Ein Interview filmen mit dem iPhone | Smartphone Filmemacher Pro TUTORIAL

Die Augen eurer Gesprächspartner sollten sich ungefähr so auf der Höhe der oberen waagerechten Linie befinden. Da ihr die Kamera ja nicht drehen könnt, wenn ihr den einen Gesprächspartner positioniert habt, muss der andere Gesprächspartner sich halt entsprechend ein bisschen auf der Schaukel positionieren, dass dann alles wieder passt. Das ergibt also den Eindruck, als wenn diese Gesprächspartner sich anschauen würden, so wenn man das Bild später hin und her schaltet, dass es so aussieht, als wenn sie wirklich miteinander sprechen.
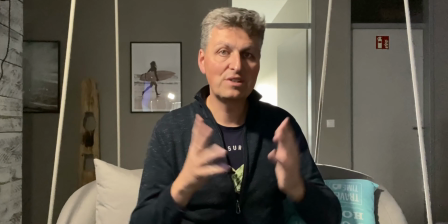Klar, ihr könnt natürlich auch einfach beide Gesprächspartner mittig im Bild positionieren, wie jetzt hier bei der Moderation, und immer hin und her blenden. Aber ich finde, es sieht so ein bisschen organischer aus, wenn der eine Gesprächspartner so in diesem Bereich so ein bisschen sitzt und in diese Richtung schaut und der andere eben in die andere Ecke. Das sieht dann so ein bisschen aus, als wenn sie wirklich quasi auf einer Couch sitzen und miteinander kommunizieren.
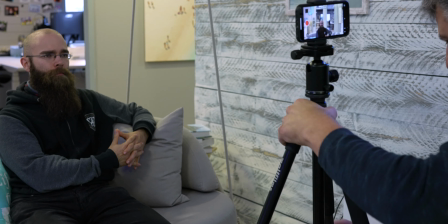Und diese Lösung habe ich jetzt heute gewählt. Wichtig ist, dass ihr die Kamera einigermaßen auf Augenhöhe positioniert. Wenn ihr Gesprächspartner habt, die unterschiedlich groß sind, seid kreativ, stellt den einen Gesprächspartner von mir aus auf eine Kiste, lasst den einen Gesprächspartner stehen, den anderen sitzen, wie auch immer, sorgt dafür, dass ungefähr beide Gesprächspartner auf Augenhöhe sind. Das ist ja wichtig, weil ihr habt ja nur ein Smartphone mit zwei Kameras und die sind ja nun mal auf gleicher Höhe. Und damit es eben nicht so aussieht, dass der eine Gesprächspartner so von oben nach unten schaut und der andere von unten nach oben,
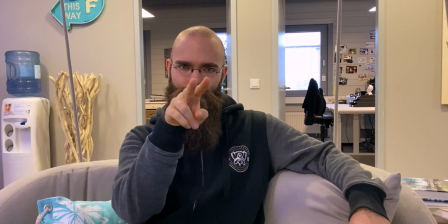sorgt dafür, dass die beide so ein bisschen auf Augenhöhe sich befinden. Weil es ist ja so, wenn die Kamera von unten nach oben auf einen Gesprächspartner gerichtet ist, wirkt dieser relativ schnell bedrohlich, übermenschlich und einfach auch unnatürlich.
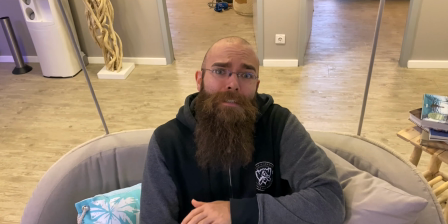Das Gegenteil ist natürlich der Fall, wenn ihr die Kamera von oben schräg nach unten auf den Gesprächspartner richtet, dann sieht dieser sehr schnell, ja klein, verletzlich aus und auch nicht ernst zu nehmen.
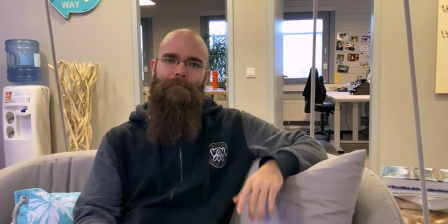Und deswegen sorgt dafür, dass die Kamera sich auf jeden Fall bei beiden Gesprächspartnern so ungefähr auf Augenhöhe befindet. Je nachdem, wo sich eure Gesprächspartner dann im Raum für das Interview befinden, habt ihr die Möglichkeit, bei der App Double Take verschiedene Objektive anzusteuern eures Smartphones.
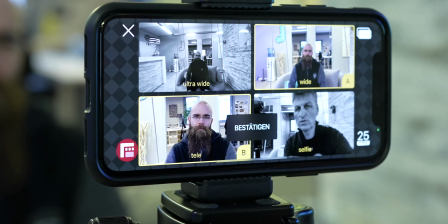Zum Beispiel die Tele-Linse auf der Rückseite, die Weitwinkellinse oder die Ultra-Weitwinkellinse.
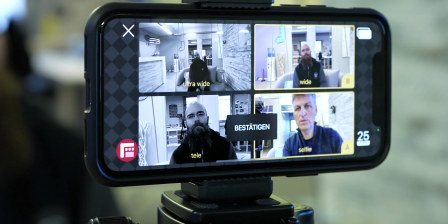Damit könnt ihr natürlich so ein bisschen mit der Position des Smartphones im Raum spielen. Wenn ihr zum Beispiel die Weitwinkellinse auswählt, könnt ihr natürlich das Smartphone noch so ein bisschen dichter ran an den Gesprächspartner führen, sodass er dann immer noch Bildschirmfüllen zu sehen ist.
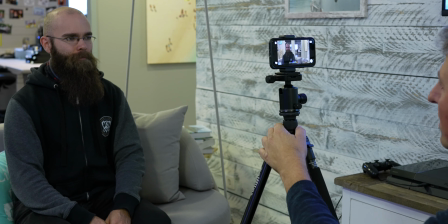Dafür rückt dann der andere Gesprächspartner, der mit der Frontkamera gefilmt wird, so ein bisschen weiter zurück.
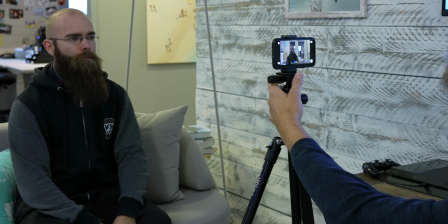Das heißt, ihr müsst so ein bisschen erst mal das Smartphone im Raum positionieren und mit verschiedenen Linseneinstellungen mal schauen,
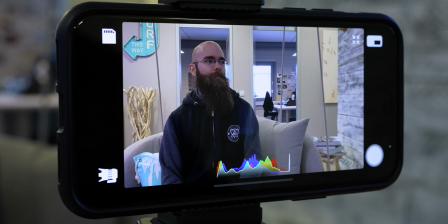wie das beste Framing zu realisieren ist. Sollten alle rückseitigen Objektive nichts bringen, könnt ihr natürlich auch noch mit externen Aufsatzobjektiven arbeiten oder ihr habt vielleicht nur eine Rückseitenkamera. Damit könnt ihr natürlich auch noch so ein bisschen Vielfalt in euer Bild reinbringen und einfach so ein bisschen mit dem Bildformat spielen, sodass ihr dann euren Gesprächspartner optimal im Bild positioniert. Ihr habt die Location gefunden, ihr habt das Framing, zumindest das grobe Framing, jetzt abgeschlossen. Jetzt geht es natürlich als nächstes an die Beleuchtung des Sets. Wir haben ja jetzt hier einen Raum gewählt, der nicht direktes Tageslicht hat, was durch ein Fenster reinfällt.
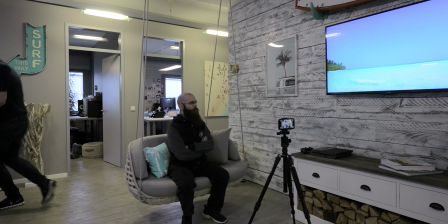Klar, die Fensterfronten sind so ein bisschen in den Büros dahinter zu sehen, Aber dieser Raum ist halt nicht direkt mit Tageslicht beleuchtet.
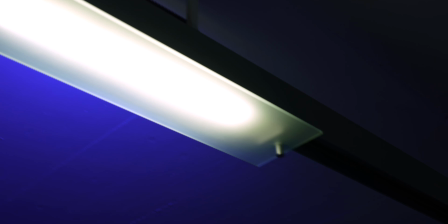Außerdem habe ich in diesem Raum noch viele Lichtquellen mit unkontrolliertem Licht. Das heißt, wenn ich jetzt einfach mit dem Smartphone filme, sieht mein Bild ziemlich matschig, ziemlich flach und irgendwie ein bisschen komisch aus. Halt nach einem typischen Smartphone-Video. Aber das wollen wir ja nicht. Wir wollen ja ein professionelles Interview filmen.
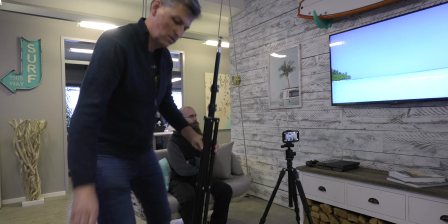Und Licht ist auf jeden Fall ein wichtiges Element. und deswegen schalte ich die interne
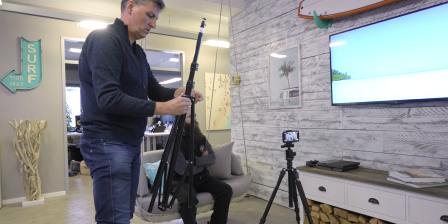Beleuchtung des Gebäudes jetzt hier ab in diesem Raum und ich arbeite mit externen Lampen. Ich habe jetzt hier zwei externe Akku-LED-RGB-Lichter von der Firma Falcon Eyes, die F7.
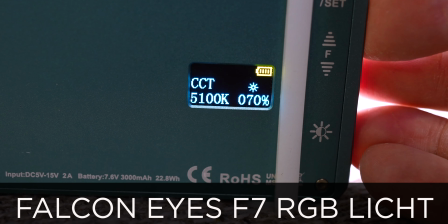Das sind Lichter, deren Kelvin-Wert ich zum Beispiel einstellen kann, also die Farbtemperatur und natürlich auch die Intensität des Lichtes.
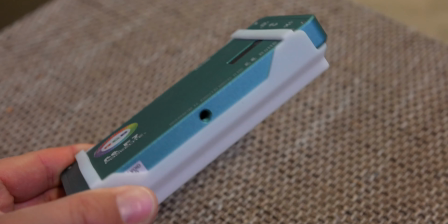Außerdem habe ich hier so einen kleinen Diffusor, den ich davor stecken kann, um das ganze Licht noch ein bisschen softer zu machen. Wenn das nicht reicht, kann ich zusätzlich noch mit einem externen Diffusor-Panel arbeiten, aber im heutigen Fall wäre das zu viel.
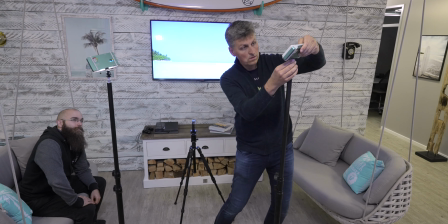Wir wollen es ja möglichst einfach halten.